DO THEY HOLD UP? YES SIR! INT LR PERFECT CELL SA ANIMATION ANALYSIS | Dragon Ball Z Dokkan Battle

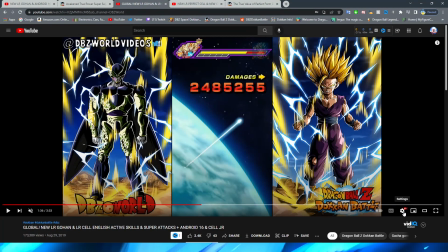4:07 So these Cell Junior essays, I will say, are quite simple, right?
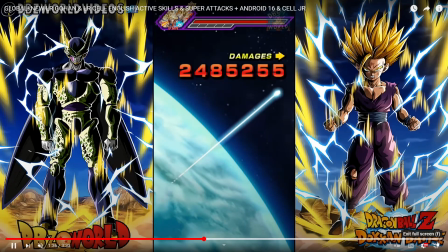4:12 There isn't really a lot going on in them. Oops, I didn't mean to make that full screen. My bad.
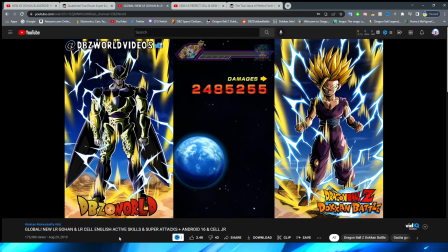4:16 There isn't really like too much that is like going on in them.
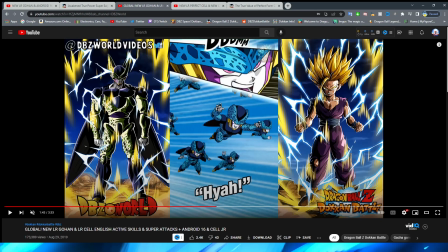4:22 They are basically like, wow, those speed lines are pretty low quality though.
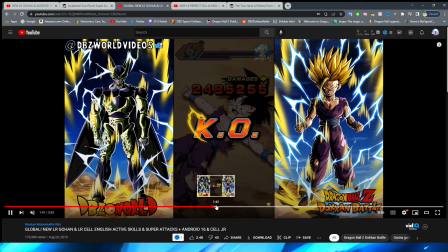4:26 It is basically just a bunch of little PNGs kind of flying around the screen, right?
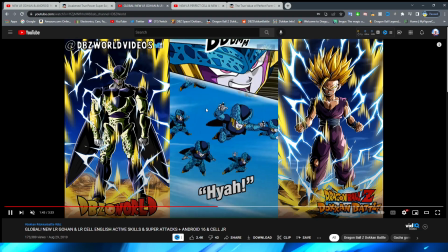4:31 I suppose that kind of makes sense for what this unit is, because obviously it's just a bunch of these little bugs, you know, kind of flying around and doing their thing. But like for real here, like there is literally no movement on these guys whatsoever.
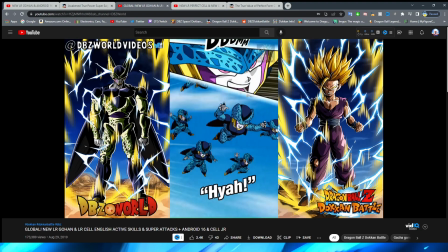4:44 They kind of fly in and then they all sort of just stick the same pose and fly forward. This one especially in that pose flying forward.
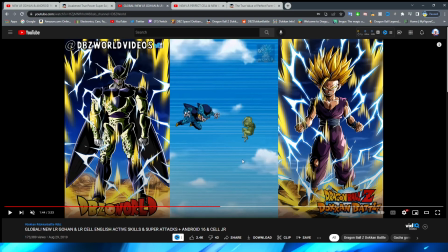4:51 You look so goofy.
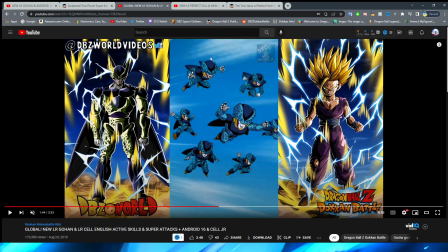4:53 I will say, I feel like if this was more of a modern day essay, I think that there would be a little bit more animation on these guys for sure. But I don't necessarily know if this looks that crazy out of the ordinary, because if I'm being honest,
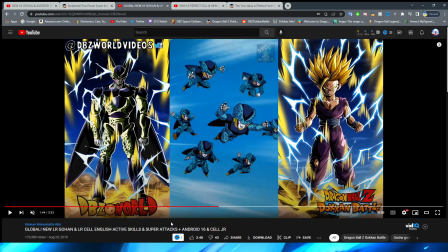5:07 I feel like the Cell Juniors would be the characters to sort of move in that very odd kind of way, right? And end up, you know, like looking so goofy like that.
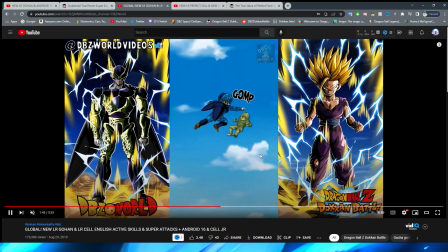5:18 I feel like it sort of lends to their character a little bit, but maybe that is just sort of me trying to make something out of nothing that's there, right?
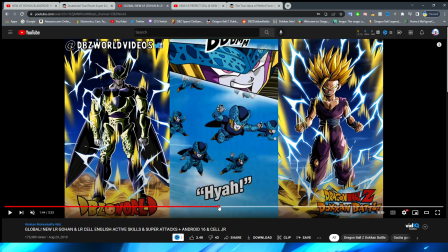5:24 Either way, this is pretty cool.
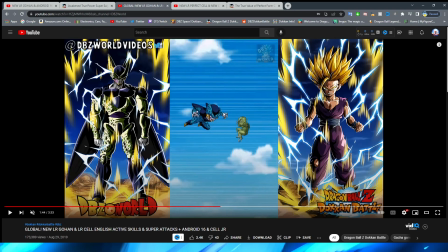5:26 Obviously, the first Cell Junior, or what I presume is the first Cell Junior, because he's obviously in that pose, sort of flies forward, which is cool that they keep the same pose for him.
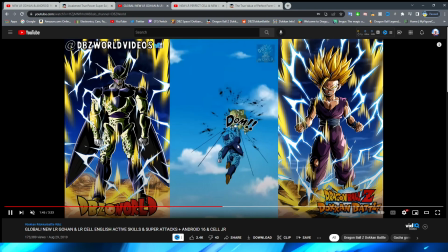5:34 Obviously, we have a quick punch forward. We have the other Cell Junior fly in and give a little uppercut here.
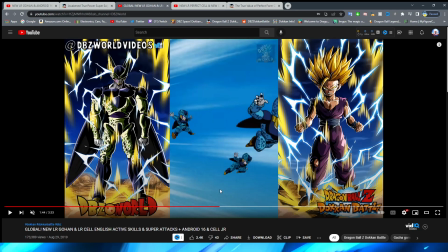5:41 This essay goes so fast, so it's hard to like get in between the different sections here.
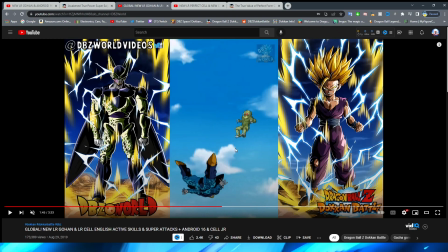5:46 There is a very noticeable fade on this guy, even though I definitely like the angle that they try and take here, right? Where he's sort of like flying from under and then swooping up. I definitely wish that there was a little bit more, because this almost makes it feel like a slow-mo, like, you know, in cartoons when they're like,
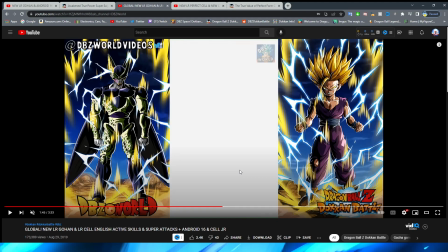6:02 you know, and then they punch the bad guy or whatever, right? It's kind of what it makes it feel like, when obviously it's just supposed to be like one fluid movement.
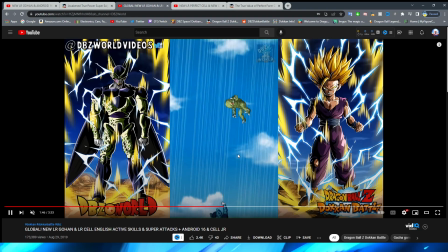6:09 So I definitely feel like there would be a little bit less of that if this was for today. But yeah, this is pretty cool.
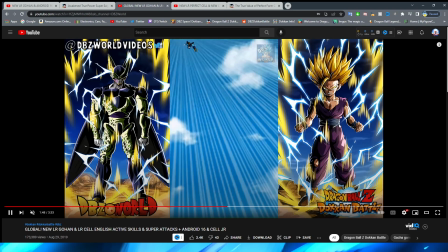6:14 Obviously, they kind of get away with just using PNGs here because this is so quick, and they can just kind of have the little guys flying in back and forth.
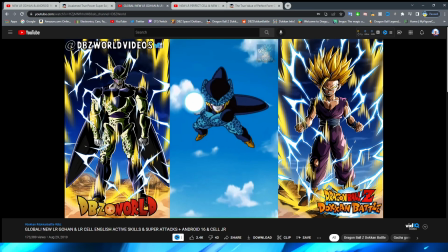6:22 So again, this like lack of animation in this essay, I feel like is a little bit more excused.
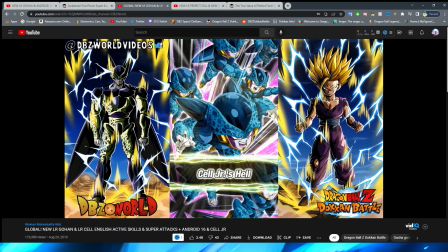6:30 Oh, I didn't even know he was doing the special beam cannon. That's funny. Obviously, it's a little bit more excused because it sort of fits the Cell Juniors characters a little bit more, I feel like.
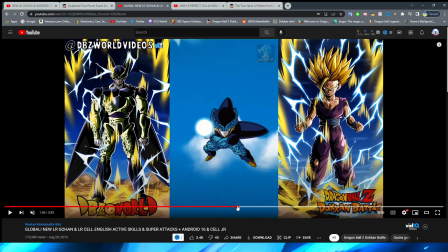6:39 Why did they fade there? Again, I feel like this is like unnecessary, right? If we take a look here, I feel like they could have just transitioned from one frame to another rather than doing the fade.
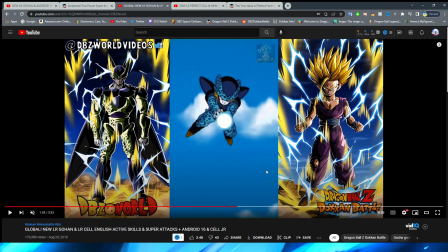6:52 I don't think they need to like represent the movement like that. I don't know. Very weird.
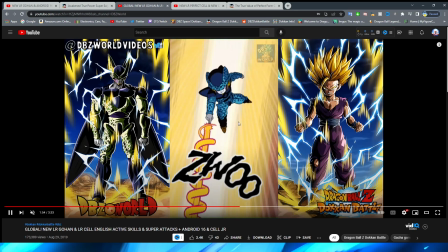6:57 The Kamehameha looks alright. And then obviously we have the special beam cannon, which actually looks pretty cool.
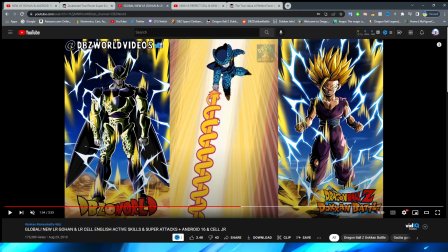7:01 Although I will say it definitely doesn't really look like it's moving that much. Like this is literally just his fingers are glowing, and it is just the solid PNG rather than them making it like rotate like how they do nowadays, right?
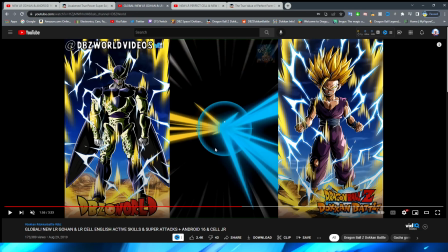7:14 This does look a little bit better here where they have it sort of moving, right?
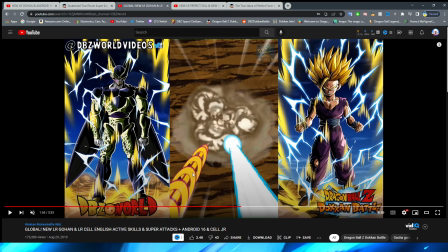7:19 This definitely makes it feel a lot more like it's rotating. I don't know why they didn't do that when it's launching from his finger. They even bothered to animate like the actual edge of it, like this would be like a screw, right? I don't know why they didn't do that before, but this clash of colors is very cool.
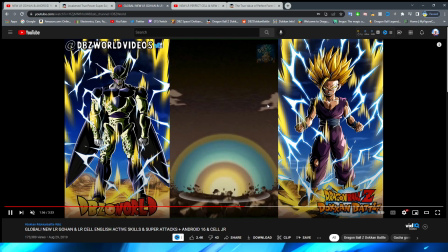7:32 Unfortunately, this explosion effect is definitely very reused and very like old.
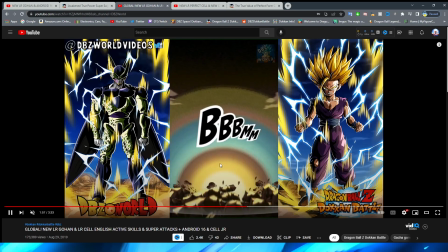7:37 I do like the colors on this, but it's just kind of like a basic Dokkan explosion. Nothing crazy, but definitely not a bad super attack, right?
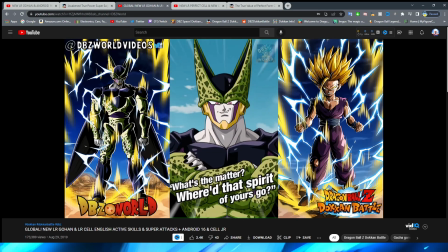7:43 And again, I think it kind of fits the Cell Juniors. All right, so we obviously cut to Cell's 12 key here.
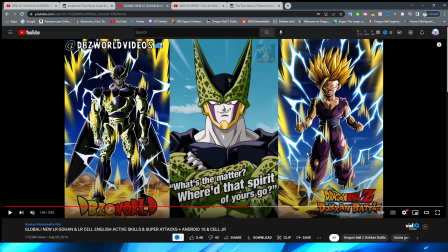7:48 I think that this is a nice, very good establishing shot, right? Obviously, Cell is super cocky, right? So it's really cool that the first thing that you see is him looking down on you. Kind of fits for his character, right? I think this is also a very good shot too. Obviously, we have Cell teleport away from this shot.
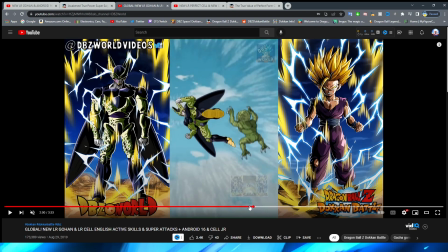8:07 This is a really cool way that they do this teleport, by the way. I feel like I have not seen a teleport this good, right?